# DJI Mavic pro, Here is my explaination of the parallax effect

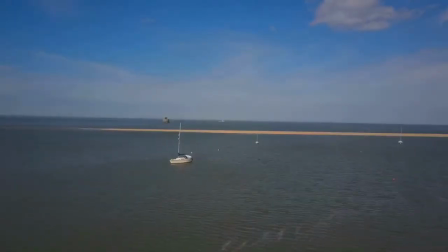Hi, to explain a parallax or the phenomenon of moving two objects in relative motions,
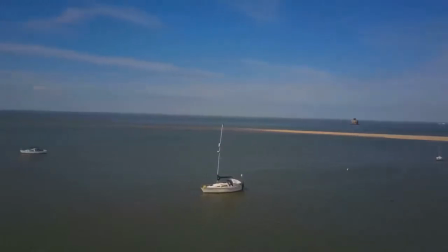the background and the foreground, you can see that this is a point of interest and the boat is moving
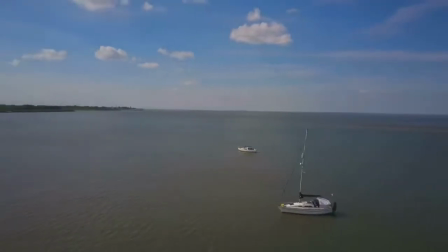relatively slow in a wide circle compared to the background.
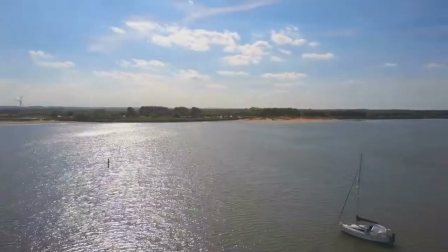As you see it's a more interesting shot than just a straight turn of your rudder.
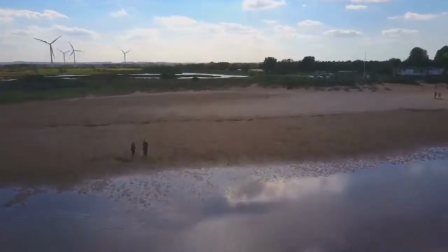The next parallax example is the crane shot which is basically a lifting motion as the camera is
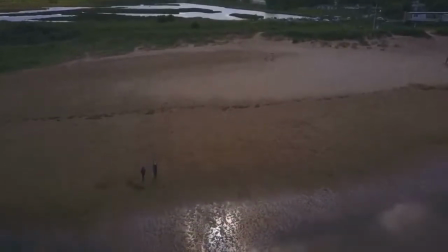tilting down to accommodate this lift but the background is
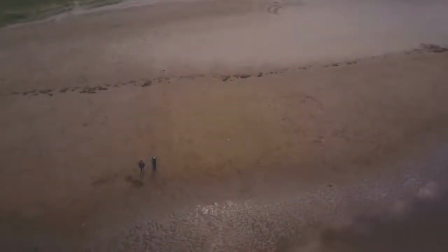moving upwards and the foregrounds moving downwards makes it more interesting shot.
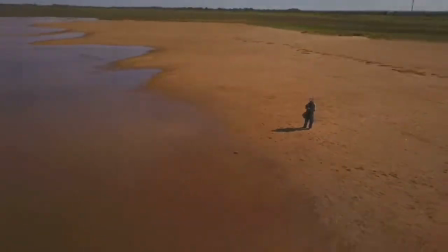The next motion is a point of interest with a rising crane shot mixed together gives it a more interesting shot as you can see.
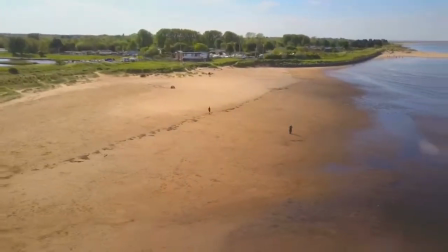The final example is a landscape version which is a wide circle and a rising crane shot together.
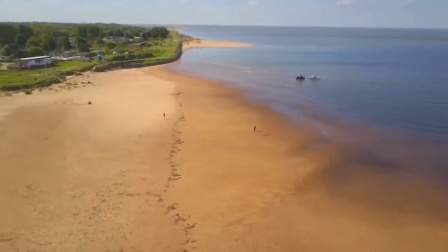As you can see it opens up the landscape and it just
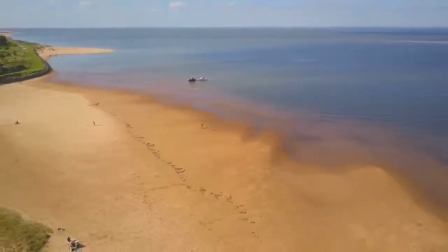makes it more cinematic if you can minimize your movements.
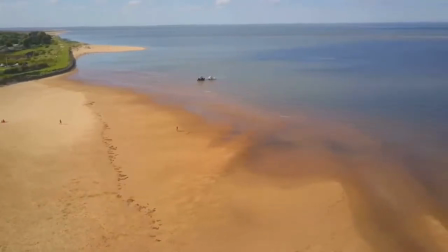For this I'm using a phone app which is similar to the DJI Go app
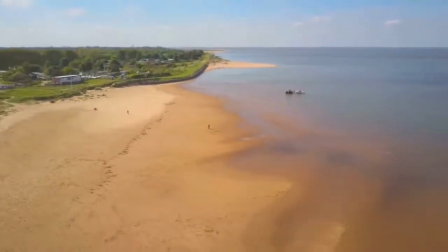but basically it's tethering a spot for the camera to follow no matter where I
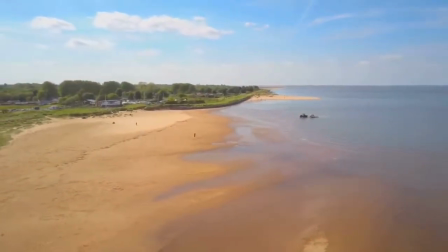fly the drone and this frees me up from making any mistakes or
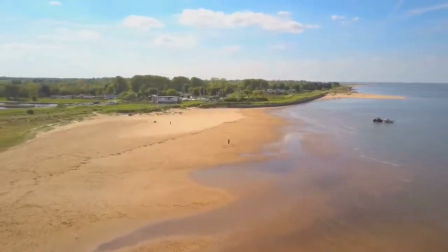movement jolts on the camera side because as you can see that
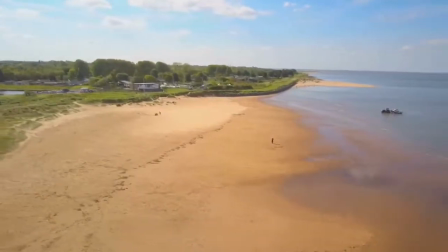the camera is very smooth here and it gives an excellent example of the parallax effect
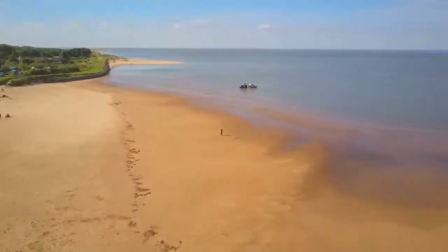Join me next time on the live broadcast channel as I make more tutorials and videos here.